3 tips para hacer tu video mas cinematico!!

Hola chicos, bienvenidos a otro video en el canal. Les voy a compartir tres tips que yo uso para que mis videos se vean pues cinemáticos. No quiero usar esa palabra, pero básicamente es eso. Y pues vamos a empezar por el primero, que como ven aquí, pues el plano es bastante aburrido, ¿no?
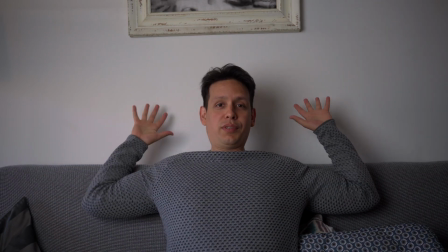0:20 Me he puesto a propósito aquí contra la pared y pues el primer tip es profundidad, chicos. Siempre tratar de conseguir profundidad. Así que vamos a cambiar de plano y vamos a ver si puedo lograr profundidad en mi sala.
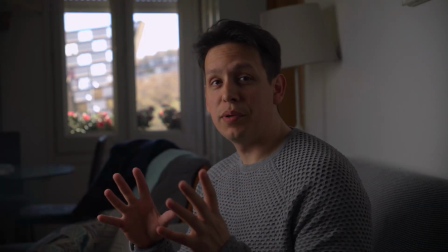0:35 Así que vamos allá. Vale chicos, como ven aquí he cambiado un poco la posición y
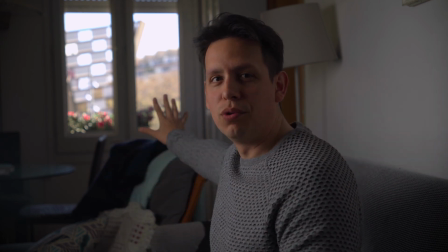0:41 he logrado que se vea el fondo de la sala.
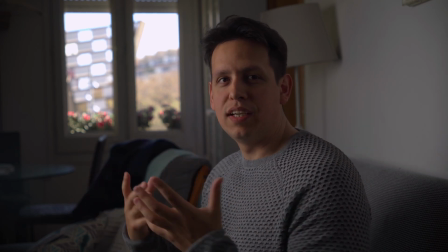0:46 Y como ven hay un poco más de profundidad y
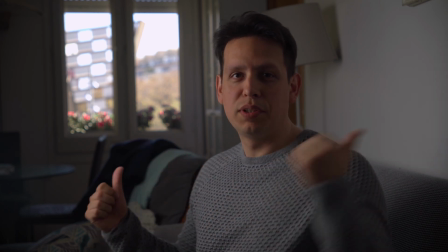0:51 pues se ve mucho mejor que simplemente con la pared plana detrás,
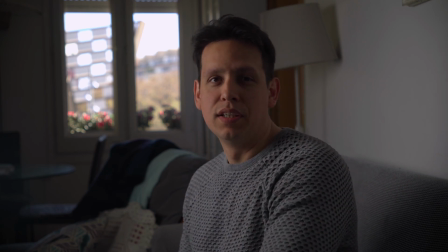0:56 que es bastante aburrida, ¿no? Entonces así logras tener un poco de profundidad de campo y esto permite al sujeto o al talento, como se dice, pues resaltar en la imagen, porque el resto se pone como que desenfocado gradualmente,
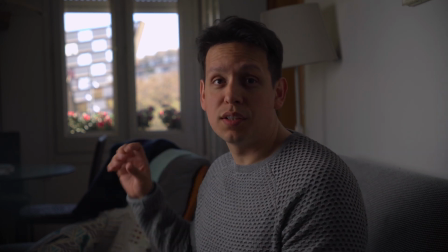1:13 ¿correcto? Entonces es eso, siempre tratar de buscar en la habitación que te encuentres, por más pequeña que sea,
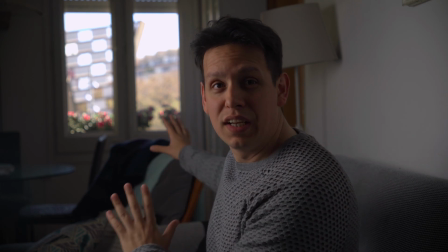1:19 siempre ponte de esquina a esquina y puedes encontrar la profundidad en la habitación.
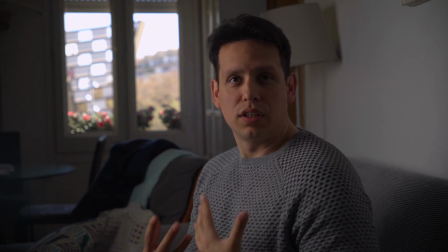1:25 Y siempre lograr esto, que tu talento resalte en la imagen.
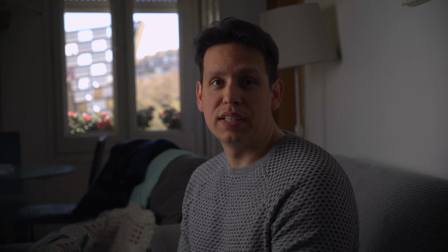1:31 Así que esa sería. Vamos a pasar al segundo tip, que en este caso lo puedo mostrar aquí mismo, que es composición.
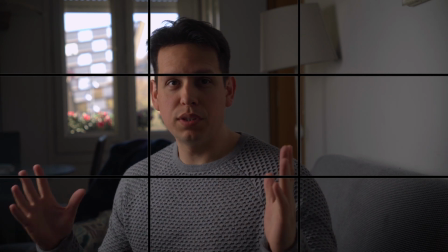1:39 Si pones a tu sujeto al centro, como que se ve un poco raro, a menos que, como en este caso que estoy hablando directo a la cámara.
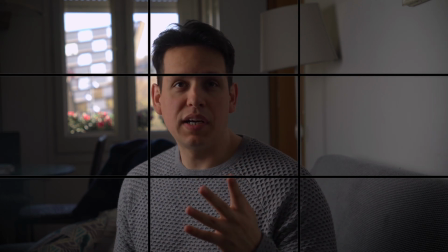1:47 Pero si vas a hacer, por ejemplo, una imagen de alguien leyendo, en algún momento.
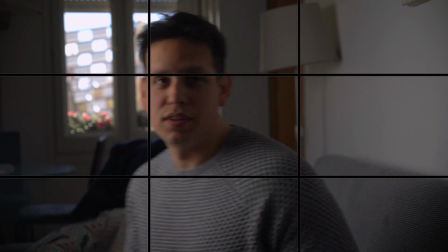1:56 Vale, si vas a hacer la imagen de alguien leyendo que no está hablando directamente de la cámara, ¿sabes?
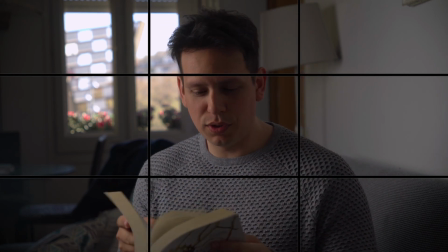2:02 Y lo pones justo al centro, entonces como que se ve un poco extraño la composición.
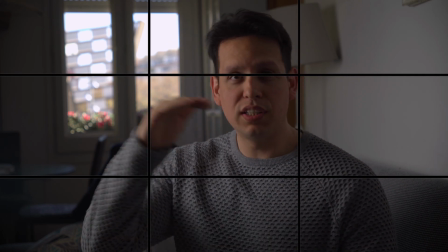2:08 Entonces, en nuestra cámara siempre sería bueno activar los grids, que son las líneas estas de composición, y poner
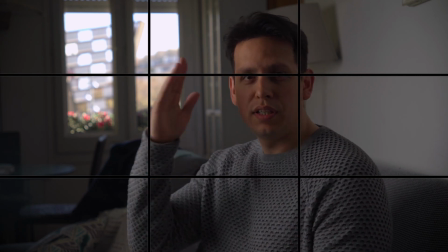2:16 un poco de énfasis en siempre en las intersecciones de las líneas,
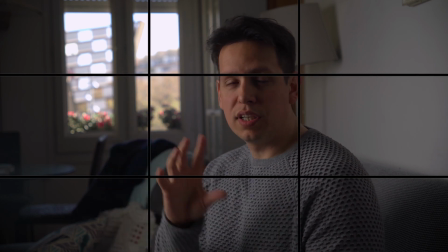2:23 conseguir pues poner a tu sujeto en ese, en este caso sería más o menos ahí,
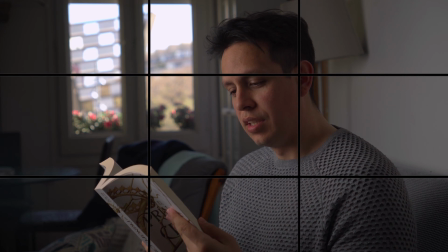2:30 y pues estaríamos leyendo y entonces sería pues un poco más placentero, ¿no?
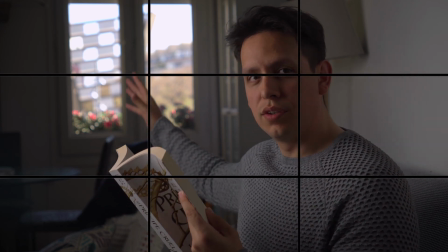2:37 Y con el
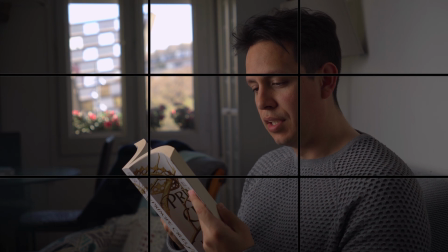2:40 desenfoque atrás te pones en una línea y pues tienes a tu sujeto encuadrado muy muy bien.
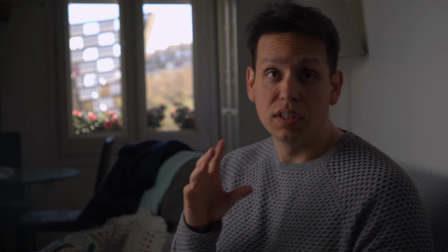2:47 Entonces esa sería composición y siempre puedes buscar ángulos
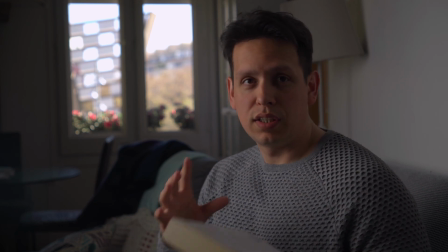2:52 de distintas maneras, siempre y cuando crees composición y profundidad, ¿vale?
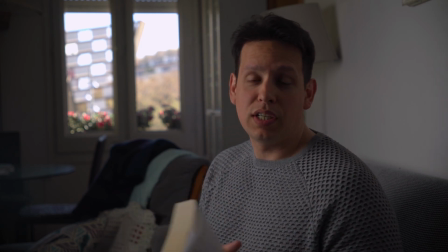2:59 Ahora, un elemento de la profundidad del que no les hablé,
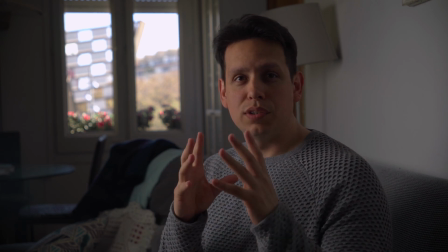3:02 que siempre es la mayoría de vídeos o la mayoría de composiciones que trabaja la gente,
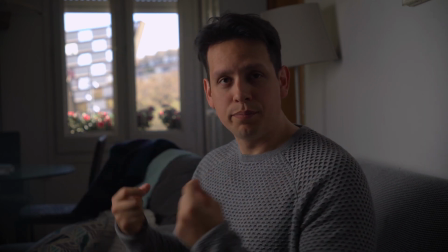3:08 siempre tiene el punto de enfoque y pues el background o la parte de atrás,
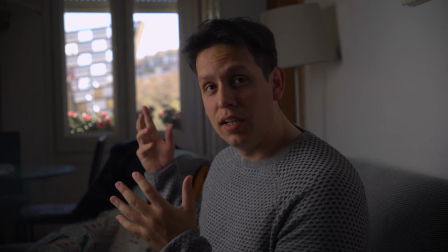3:16 que es el desenfoque, ¿verdad?
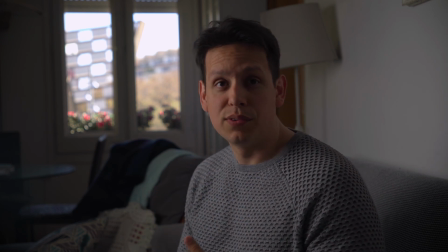3:19 Pero hay un elemento muy importante que se usa en muchas películas, que es el foreground o la parte de adelante.
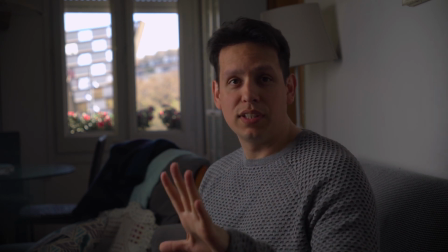3:25 Entonces voy a intentar poner algo adelante y vamos a ver qué tal se ve.
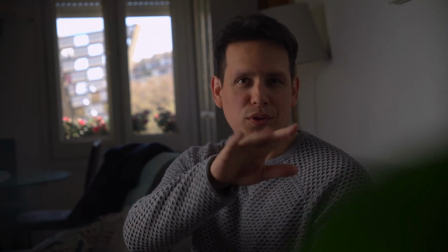3:29 Vale, en este caso he puesto ahí un poco de planta que pues, la verdad no se ve muy bien.
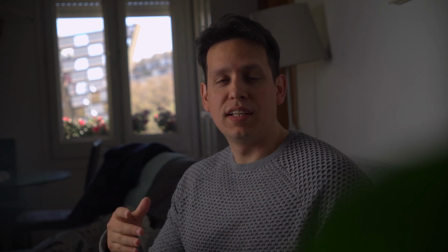3:34 No tengo mucho más que poner, pero es para dar la idea de las tres partes de la imagen que tenemos, ¿no?
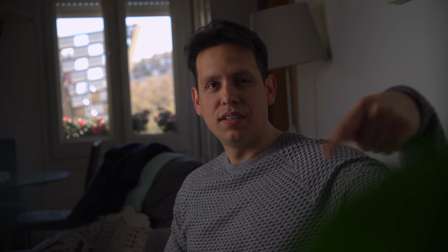3:41 Sería foreground, que sería la planta que está ahí. El punto de enfoque, que en este caso sería yo.
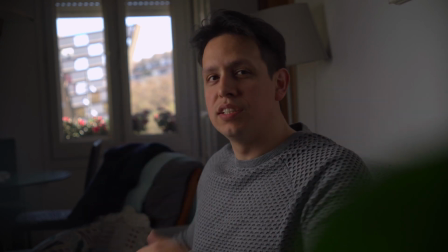3:50 Y el background, que es el desenfoque atrás. Entonces esto crea profundidad, ¿saben? O sea, sabemos que hay un elemento adelante, un elemento al medio y un elemento atrás. Entonces esto ayuda tanto a la profundidad como a la composición.